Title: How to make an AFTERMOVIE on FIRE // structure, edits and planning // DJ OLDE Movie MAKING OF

Nobody cares about your after movies? Don't worry, it's not a problem. You've clicked on exactly the right video for you. This is DirrectorsCut,
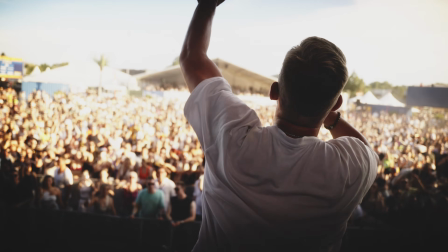and in this video I'll show you how to structure an after movie and how to include breathtaking edits in your video.
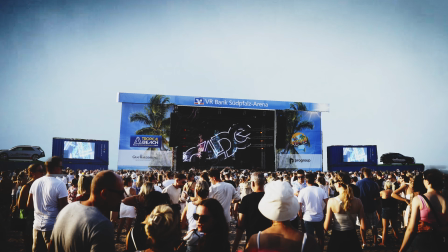All of that right after the intro.
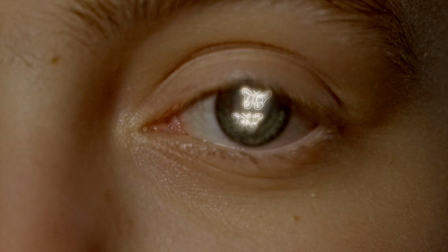With an aftermovie, you have the perfect tool to capture the emotions of an event.
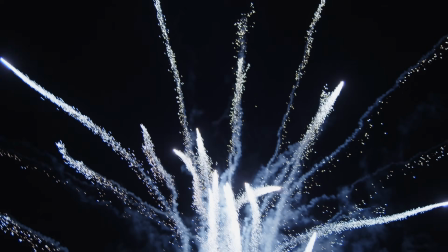After more than 8 years in the event industry, I tell you that I've become an expert in aftermovies and event filming. For your aftermovie to get attention, it needs to hit hard right from the beginning. Or as most club owners would say, it has to hit them in their face.
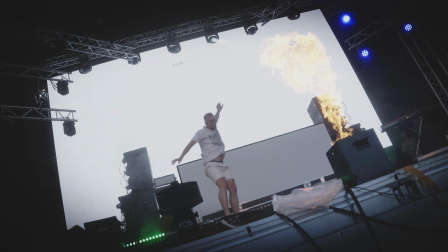In this example, I shot an aftermovie for DJ Olde, who played at a festival.
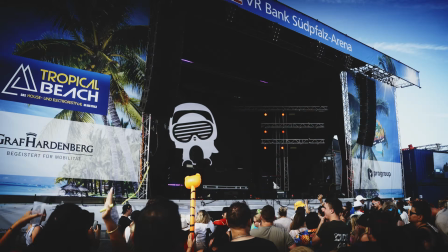At the beginning, I used various impressions from the event as a scroll stopper,
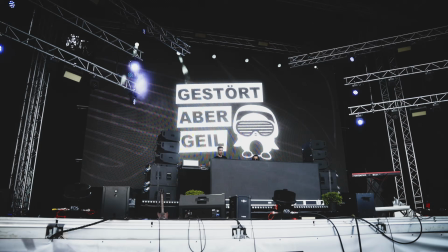condensed into 3 seconds with the rise up sound effects.
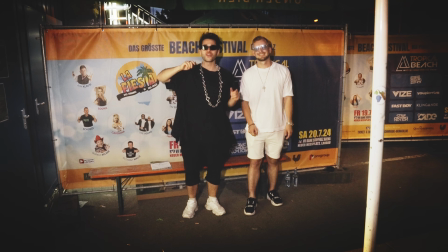Then it continues with Wise, a German DJ that is very famous, and DJ Olde, both speaking into the camera. That's the moment where I've hooked the audience.
Hey friends, wir sind heute beim Tropical Beach Festival und heute knallt's so richtig.
After that, sound design is crucial to build tension.
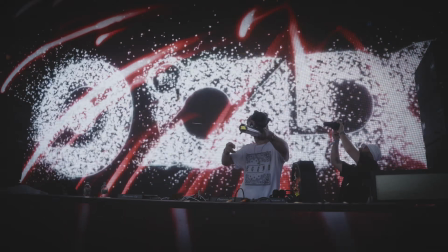To keep the viewers engaged, I tried to incorporate stunning visuals,
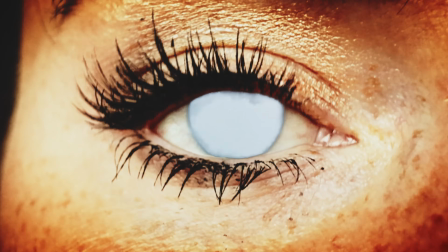which I achieved well with the opening masked eye and the stage that builds itself. How do you do that? Basically, it's possible with any standard editing software where you can mask out something. Personally, I work with DaVinci Resolve. If you want a detailed tutorial on this topic, then don't forget to subscribe to the channel and don't forget to activate the bell so you don't miss any of my videos, especially the detailed tutorial. It looks more complicated than it is. You match the different parts you want to animate and then reveal them using keyframes.
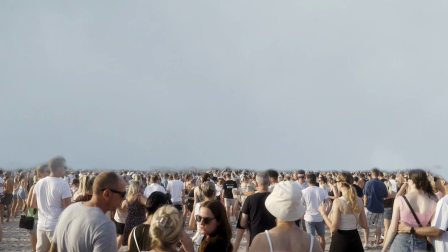Additionally, you choose a suitable new background and adjust its colors to match. Next, you add an epic party track and breathtaking slow motion shots.
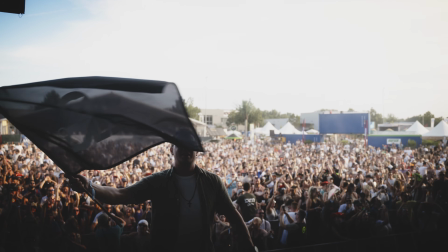The artist to capture and record the right moments. Personally, I always try to discuss in advance when the highlights will happen and coordinate precisely with the artist about what they will do and when.
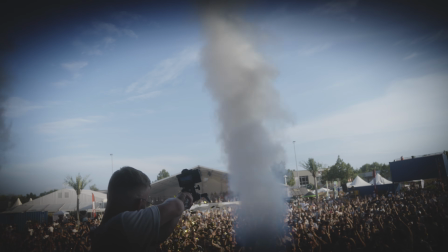Mostly it's about fire, sparkula effects and confetti.
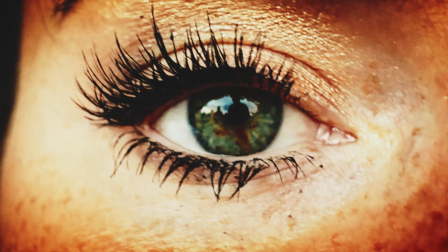Of course, you should also have an eye for these moments, but you also can train it.
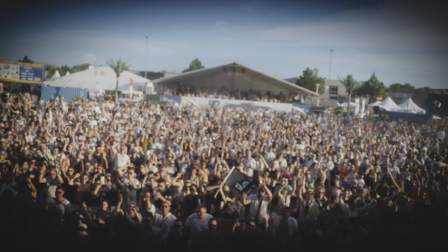It's not impossible. I try to include unique compositions in every video I make.
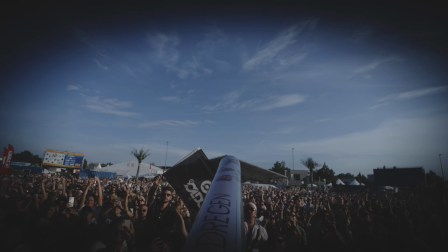Things you don't see in every video, no? Like the camera mounted on a confetti cannon. Fast cuts are also crucial to keep the audience from getting bored. I repeat myself here, the video needs to hit hard.
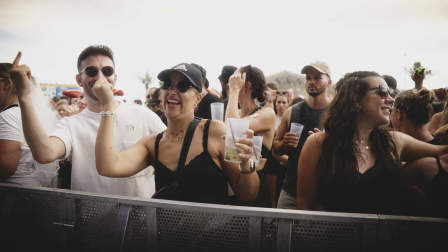Faces are, of course, great to capturing emotions. The crowd swings their hands from left to the right.
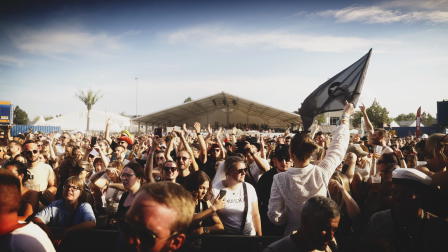Someone waves the DJ Olde flag. All simple shots that make the video dynamic and emotional.
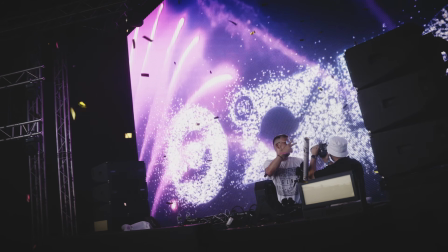I also love working with smooth speed ramps. Personally, I am a fan of dynamic shots, especially in aftermovies. And voila, you have a modern, good-looking, emotional, cool aftermovie that hits different.
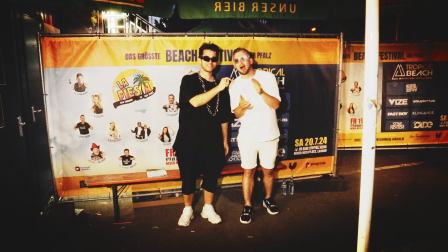Hey friends, wir sind heute beim Tropical Beach Festival und heute knallt's so richtig. DJ Olde,
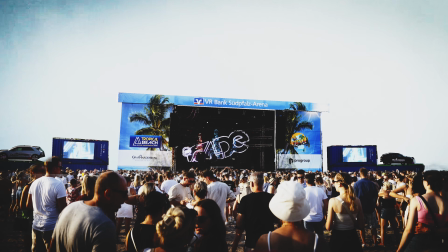aka #1 mixed music DJ in Germany.